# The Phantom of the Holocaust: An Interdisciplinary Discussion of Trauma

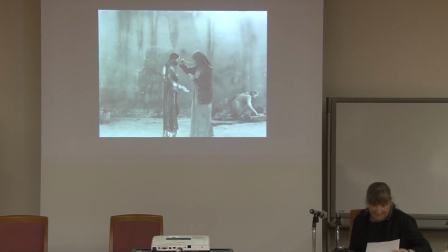16:32 The most dominant elements of the opening scene is its fragmentary editing,
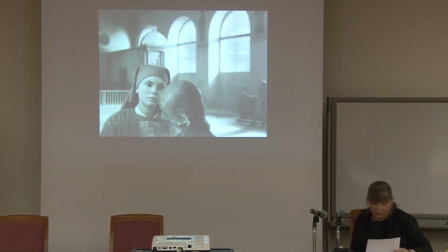16:39 which breaks apart the continuity of the images and creates a
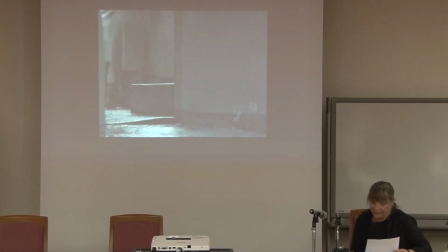16:45 state of orientation.
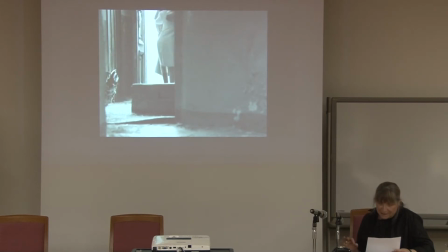16:53 The entire scene includes 22 fragments,
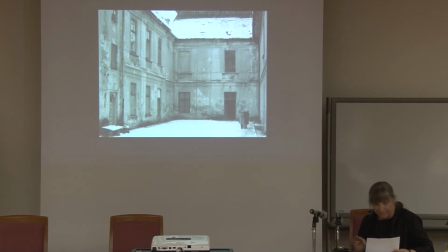16:59 creating caesura in the storyline that break the scenes up into shards,
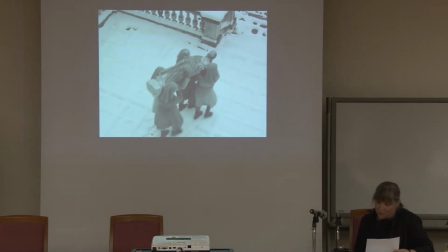17:06 requiring us to take time to reorganize the pieces into a coherent whole.
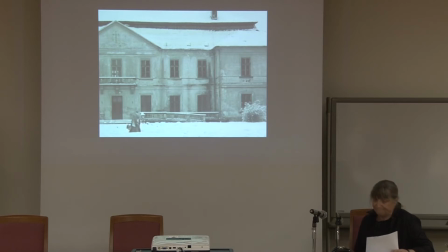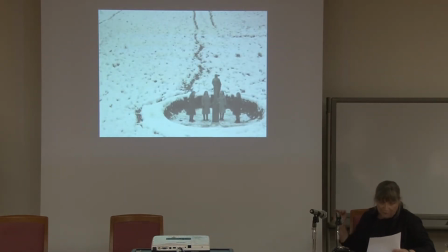17:28 Some of the shots are done from an especially low angle, looking up, creating large area of empty space within the frame, a type of visual absence parallel to the lacuna that
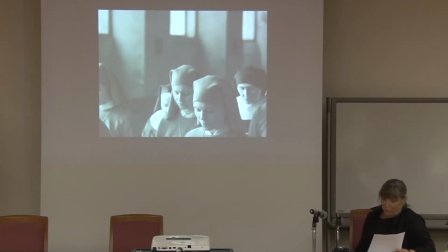17:44 characterizes trauma, which I mentioned earlier.
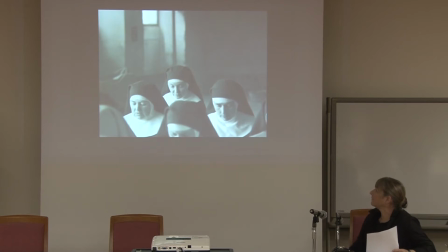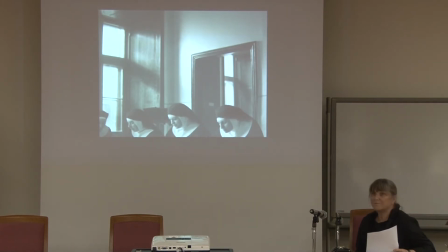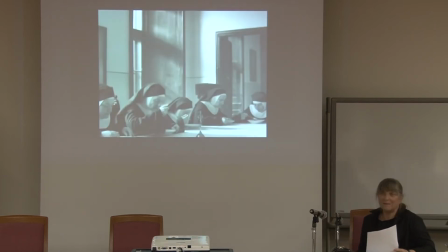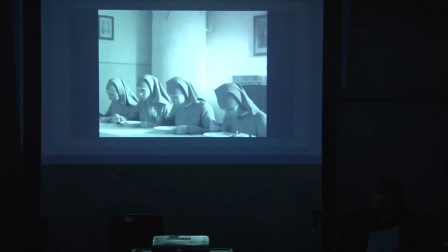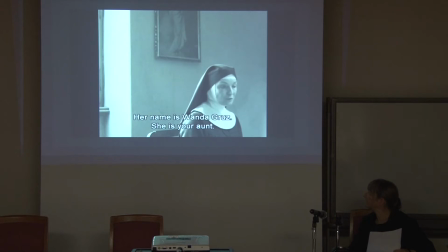18:35 Nazywa się Wanda Gruz, jest siostry ciotką. Pisałyśmy do niej wiele razy, prosiłyśmy ją, żeby po siostrę przyjechała, ale nigdy tego nie zrobiła.
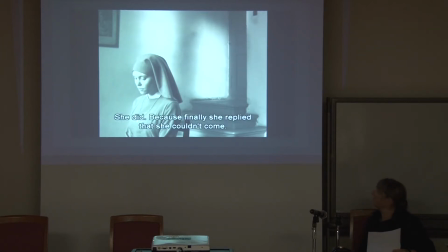18:47 Może nie dostała tych listów? Dostała, to w końcu odpisała, że nie może przyjechać. Powinna ją siostra poznać, zanim złoży śluby. To jest jedyna siostra krewna. To koniecznie tego powodu. Tak.
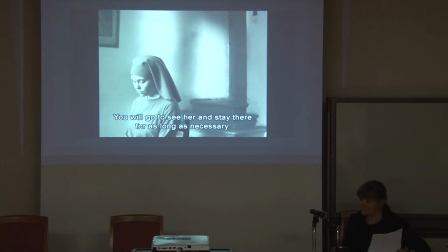19:07 Pojedziesz do niej, zostaniesz tam tak długo, jak to będzie potrzebne.
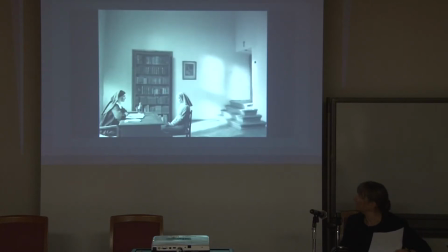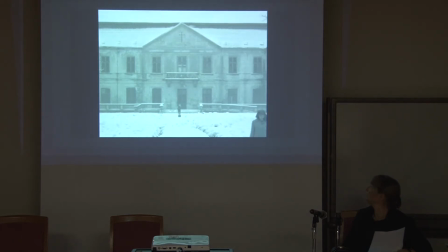In each segment of the 22 fragments that make up the first scene, the camera is static, which is important as comparison to the end of the movie.
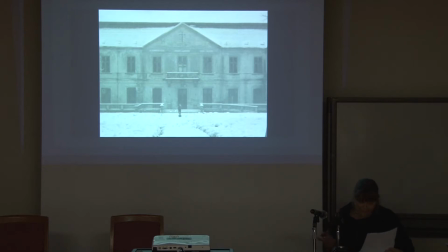19:50 Whatever enters the frame exists. Whatever is beyond the frame is in the realm of the unconscious. The process we will witness as the film unfolds is the transformation into consciousness.
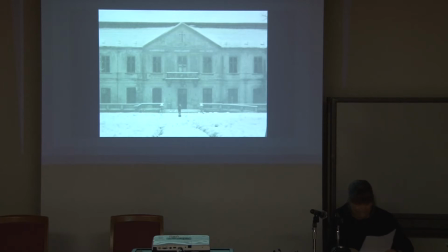20:09 Despite the fact that the camera is static, there is nevertheless movement within the frame, which changes direction according to the angle of the shot. The characters cross the frame diagonally from right to left.
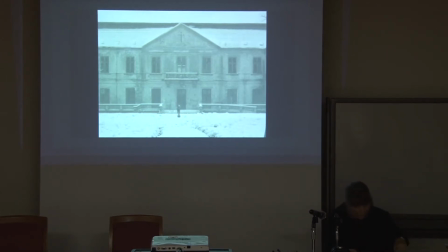20:27 They are shot from above, from below, from the side, from the front of the back and the back.